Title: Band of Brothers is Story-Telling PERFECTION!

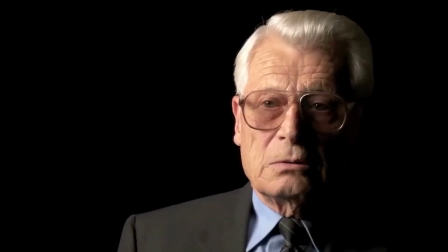[4:01]
For one, it's great added context to remind the viewer that these events are true and were experienced by real people, but also for the sake of history.
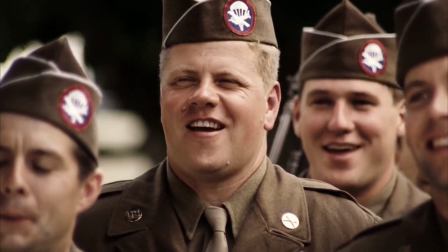[4:10]
It is great to have these video interviews for future generations, because unfortunately,
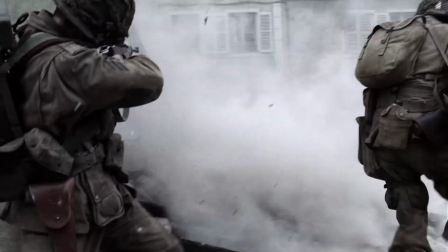[4:16]
the greatest generation's numbers are dwindling with time, and so many of their legendary stories were not recorded on video, unfortunately.
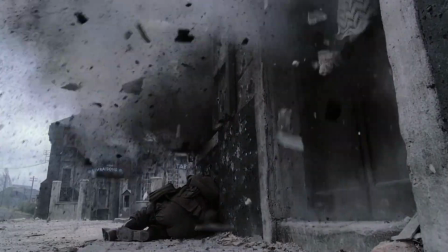[4:24]
And so Band of Brothers will be great for posterity. The next factor I want to highlight is audio and visuals.
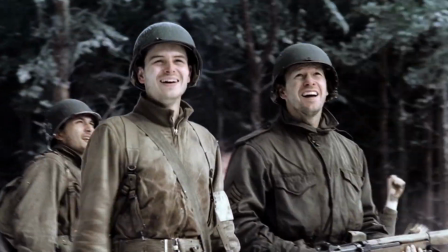[4:30]
Band of Brothers does a fantastic job with practical special effects to make the combat feel as real and as authentic as possible.
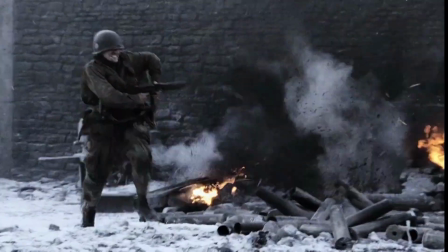[4:39]
The combat scenes never feel over the top or exaggerated. They stay grounded and immersive.
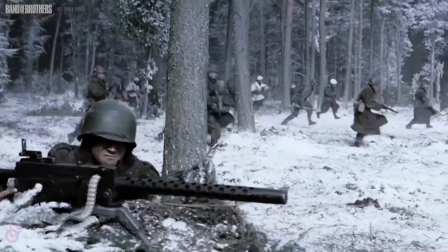[4:45]
That is why you can watch this show that's from 2001 today and still feel like it's not dated.
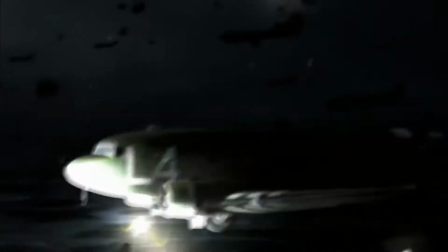[4:52]
Imagine that. A 20-year-old show can age this well. Remarkable.
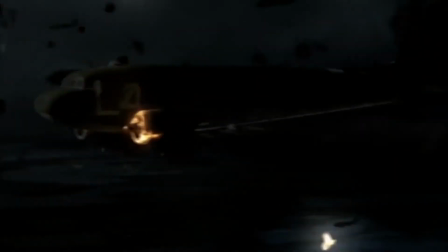[4:57]
Truly the fine wine of TV shows.
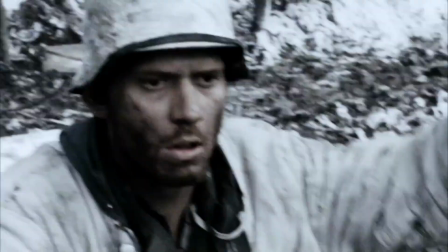[5:00]
A specific call-out I want to mention to highlight this factor is the artillery bombardment scene from Episode 7, Breaking Point.
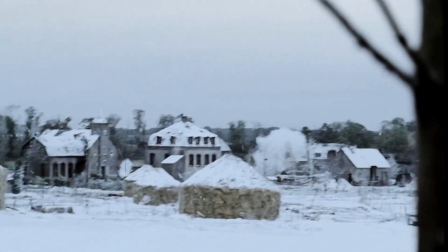[5:07]
When Easy Company gets near the town of Foy, the German forces use artillery to hit the American positions.
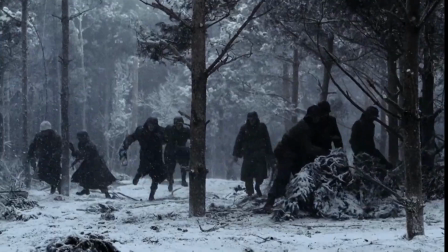[5:13]
In this scene, the show truly captures the raw terror as well as the destructive power of those artillery blasts.
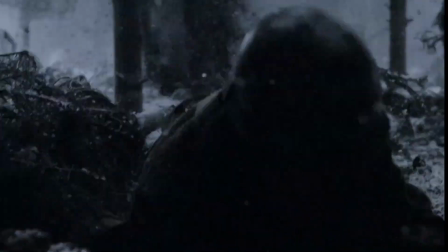[5:21]
But the whole time, it stays grounded.
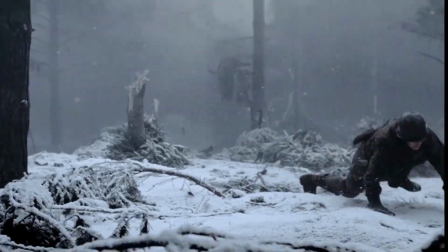[5:24]
As heavy as the explosions are, it never ventures into that Michael Bay territory, where the blasts start to look like fireworks sparks.
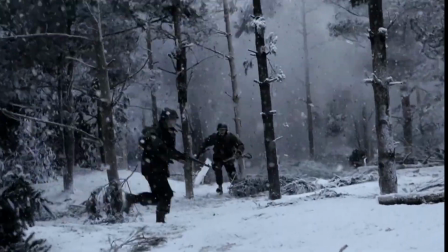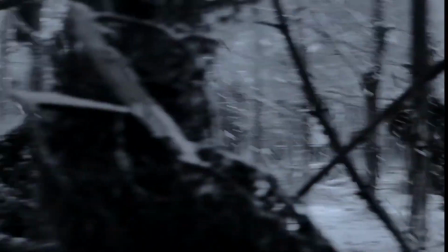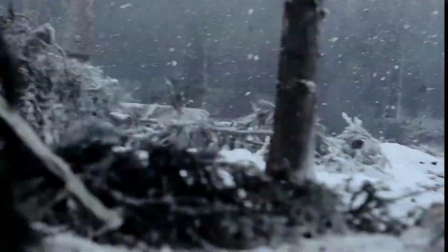[5:42]
That's just one example, though. Another good one is when Winters and his men assault the guns at Brecourt Manor.
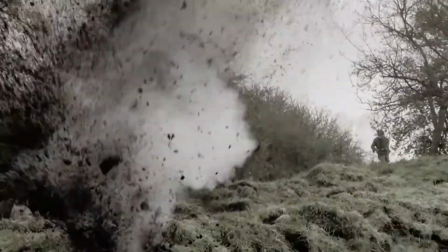[5:47]
The show does a great job of portraying the whistling sound as bullets snap tree branches.
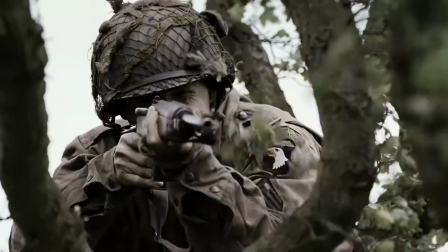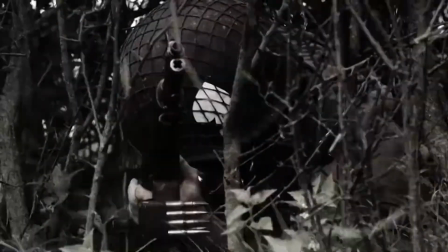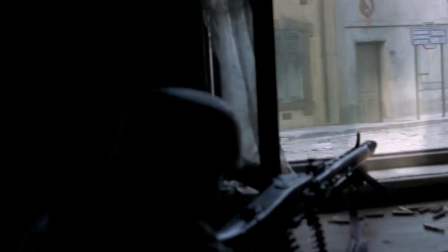[6:04]
Honestly, every time a scene shows the men of the 101st running towards an MG42, I'm stuck with this odd feeling.
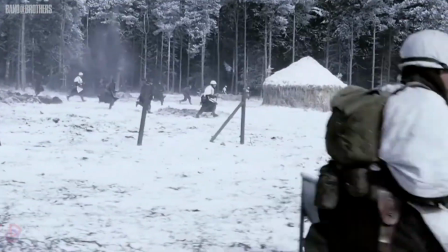[6:12]
And that is exactly how you want viewers to feel when watching combat scenes.
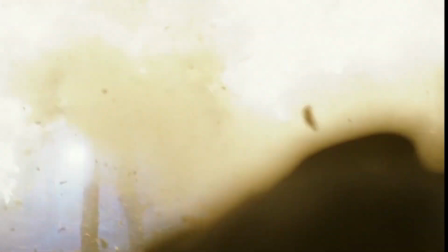[6:17]
The Band of Brothers producers truly nailed the audiovisual elements for this show.
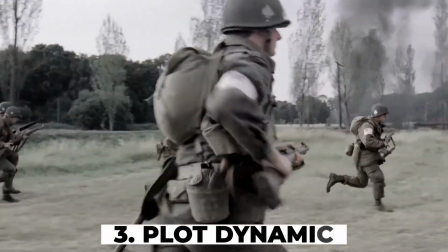[6:22]
The final factor I want to cover is plot dynamic. In Band of Brothers, episodes have central themes.
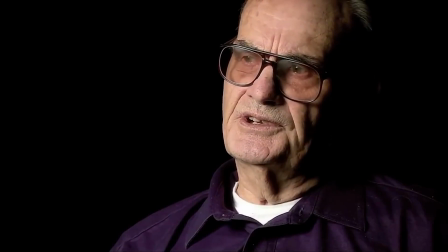[6:28]
And the show sets up those themes well by having the real-life Easy Company characters talk about that episode's theme in the intro to the episode. An example of this is in the episode 3, Karen Tan, which centers around Blythe and his fear in combat,
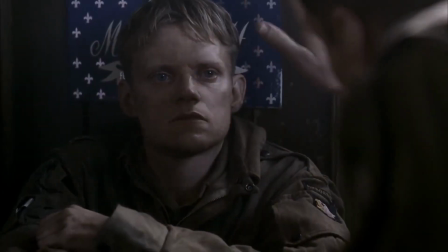[6:43]
leading him to become overwhelmed and essentially paralyzed, unable to move in combat.
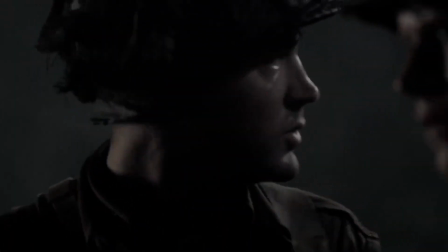[6:48]
Throughout the episode, Blythe interacts with different members of Easy Company, who coach him on how they deal with the terror of combat.
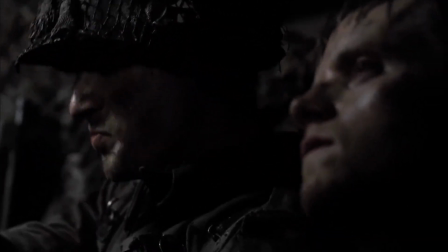[6:55]
Welsh tells him to treat combat like a game, and uses a football analogy to make his point.
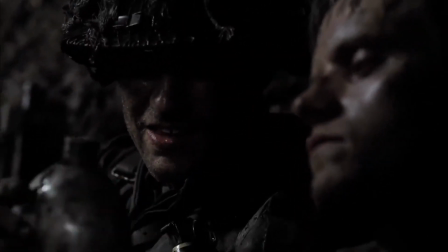[7:01]
Instead of letting his mind wander to all these different possibilities, just focus on the immediate goals.
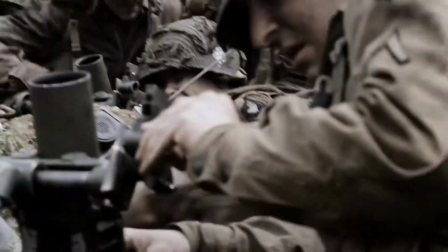[7:06]
Basically, he tells Blythe he needs to compartmentalize things.
It's a game, Blythe.
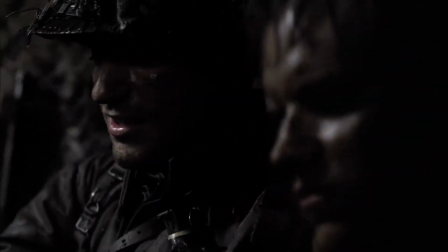[7:13] That's all. Hell, we're just moving the ball forward one yard at a time.
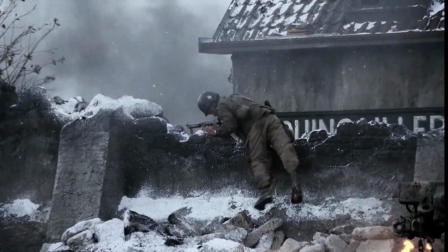[7:20]
Spears, on the other hand, has a more morbid approach. He tells Blythe to accept that he's already dead.
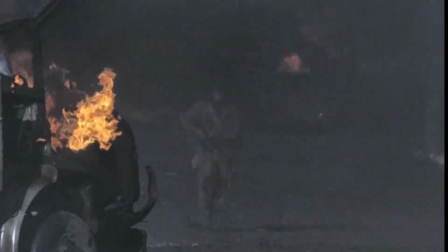[7:27]
That way, he can operate effectively as a soldier.
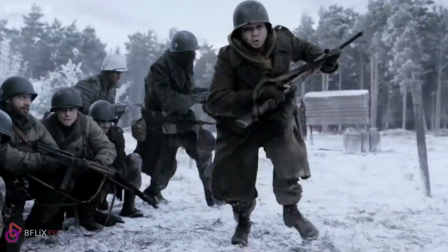[7:30]
In that mindset, basically, Spears has embraced the worst fear that a soldier can have.
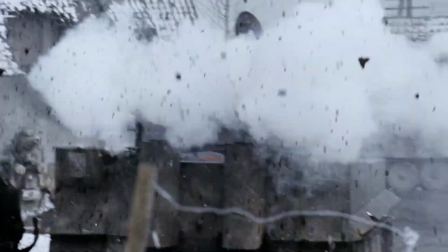[7:36]
And by simply accepting it as a reality and moving on, he can now focus on what he can control and won't become overwhelmed by that possibility.
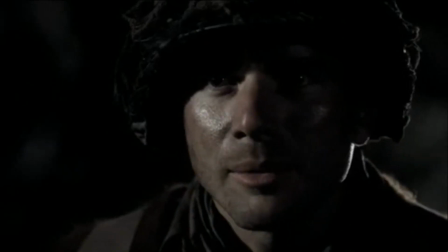[7:45] The only hope you have is to accept the fact that you're already dead.
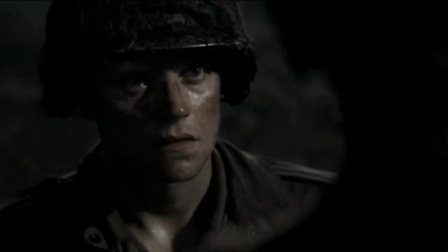[7:49] And the sooner you accept that, the sooner you'll be able to function as a soldier is supposed to function.
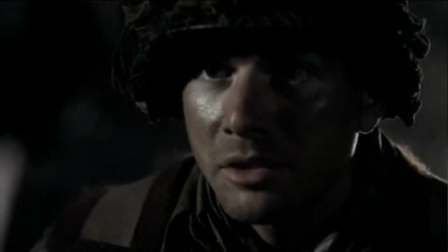[7:56] Without mercy, without compassion, without remorse.